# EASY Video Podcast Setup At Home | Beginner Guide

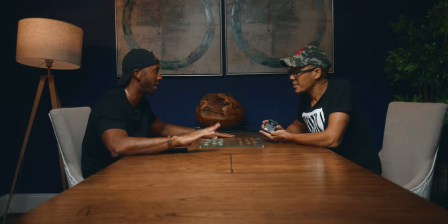0:00 So maybe you already have an audio podcast or you're just getting started but either way you realize there's a huge opportunity to reach massive audiences here on YouTube but where do you get started?
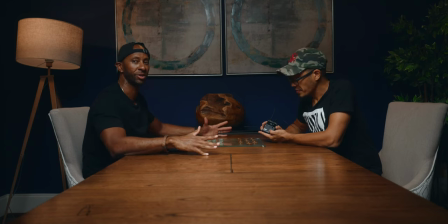0:12 Well stick around I'm going to show you how we achieve this look right here for a two-person video podcast setup
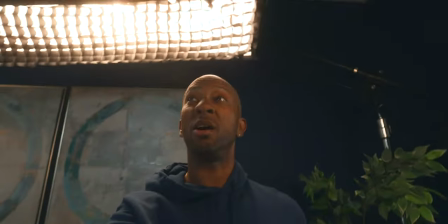0:17 plus I'm going to highlight some mistakes slash problems that we had and show you where there's some room for improvement. Read them up and let's go!
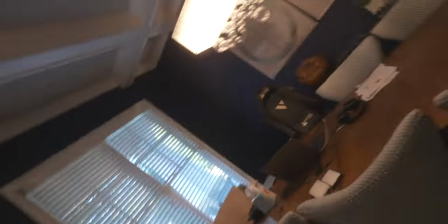0:29 so this is the space since this is not a set you want to have like
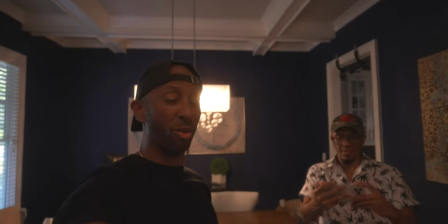0:36 backgrounds there we're not going to rearrange the whole house all right how
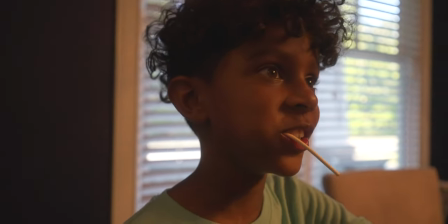0:42 many lights you should use we should use we should stay with our normal lights huh the normal lights so in our case our very first
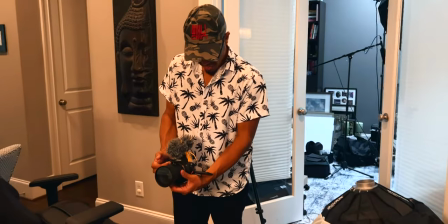0:50 problem was to figure out what the angle was that we were going to shoot at we settled on the dining room and then I figured if we
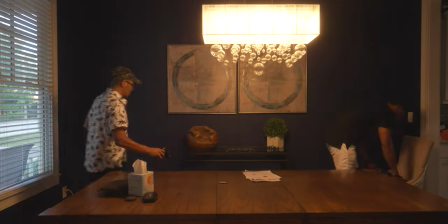0:58 switch the table around and use this natural backdrop here where I do some of my videos anyway it could give us a good look and then
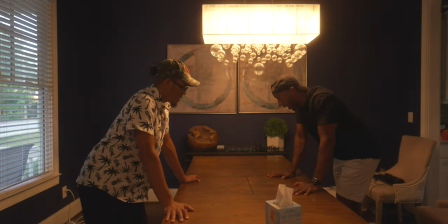1:05 we'd have that natural look with the long table and two people sitting across from each other. Then we ran into problem number two. If you're like me you may not have a whole bunch of lights sitting around there so you have to work with what you have.
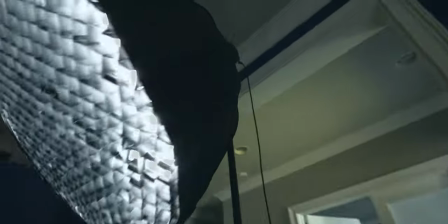1:17 So what we were working with was two main lights we had a Godox VL300 and
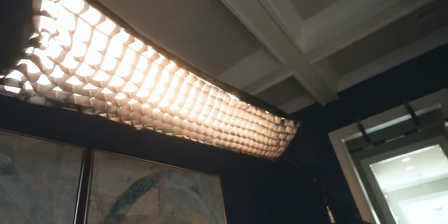1:23 then a Godox SL60W which is my tried and shrewd budget light there. So then problem number three aside from having limited lights there the way and the look from what I wanted to achieve there we also had limited stance.
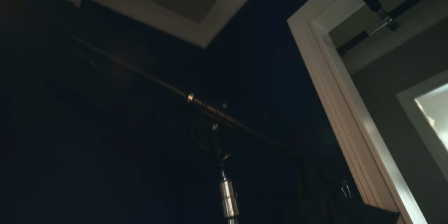1:36 The problem was that even though I do have a couple of different boom arms they weren't sturdy enough to hold the VL300 and just trying to get it up and out of frame was proving to be a little bit too difficult for us.
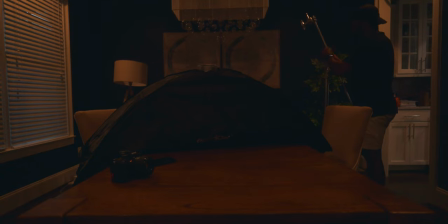1:50 So then after trying and failing quite a few different times we decided to scrap
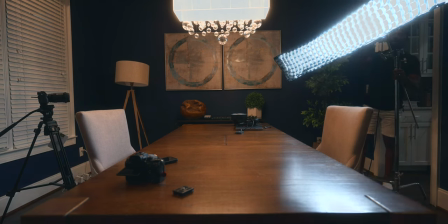1:55 the idea of the lantern softbox and we actually just used this strip softbox
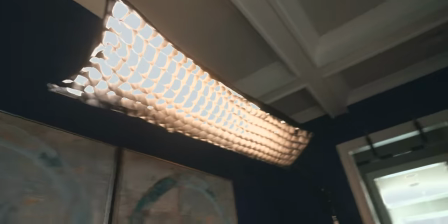2:00 here on the back side with a grid so it didn't spill everywhere and then
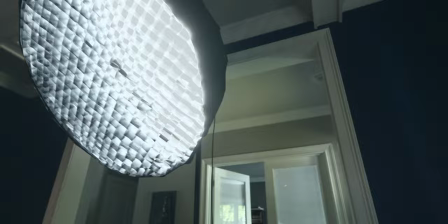2:05 we actually set up our dome softbox with the VL300 shooting into the key side of the face so then problem number three was kind of like a boring background so again we did have the painting
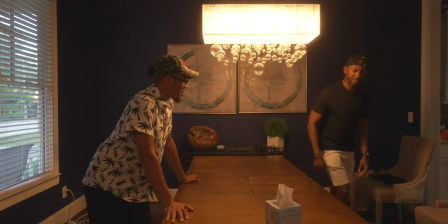2:17 back here we're trying to see if we could just spice things up there especially for the tighter shots there so what we did was to grab some stuff from around the house I do have the plants here and then we did put a lamp on one side plant on one side and then really
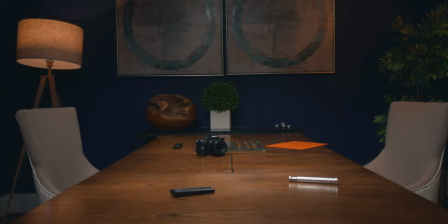2:32 want wanted to kind of keep the symmetry so you kind of move some of the stuff here that was on the accent table and just brought some of that over there to sit in between us so the table didn't seem too bare.
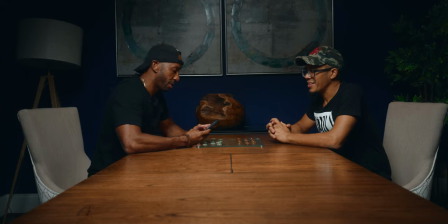2:42 The other little problem that we're running into is where we did have the lamp and the plant it did seem a little bit dark so I did
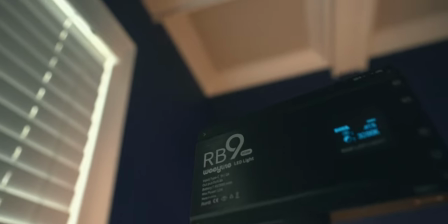2:48 take these little relight pocket lights that I had here sitting around the house but just to add a little splash of light.
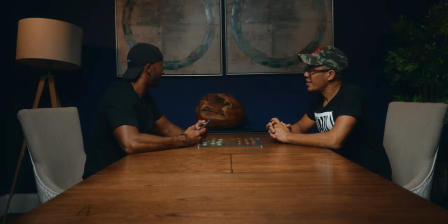2:55 So we splashed that little bit of light just to fill in the light a little bit onto the plant and onto the lamp there and then because it was that we were getting that warm hue or motivated light both from the accent lights and from the lamp eventually what we did is go
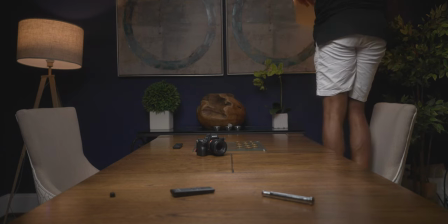3:10 back and put a gel into the SL60W that was on the far side there just to make it make it a little bit warmer there so step by step as you can see me turn on each different light here this is with just the SL60W then the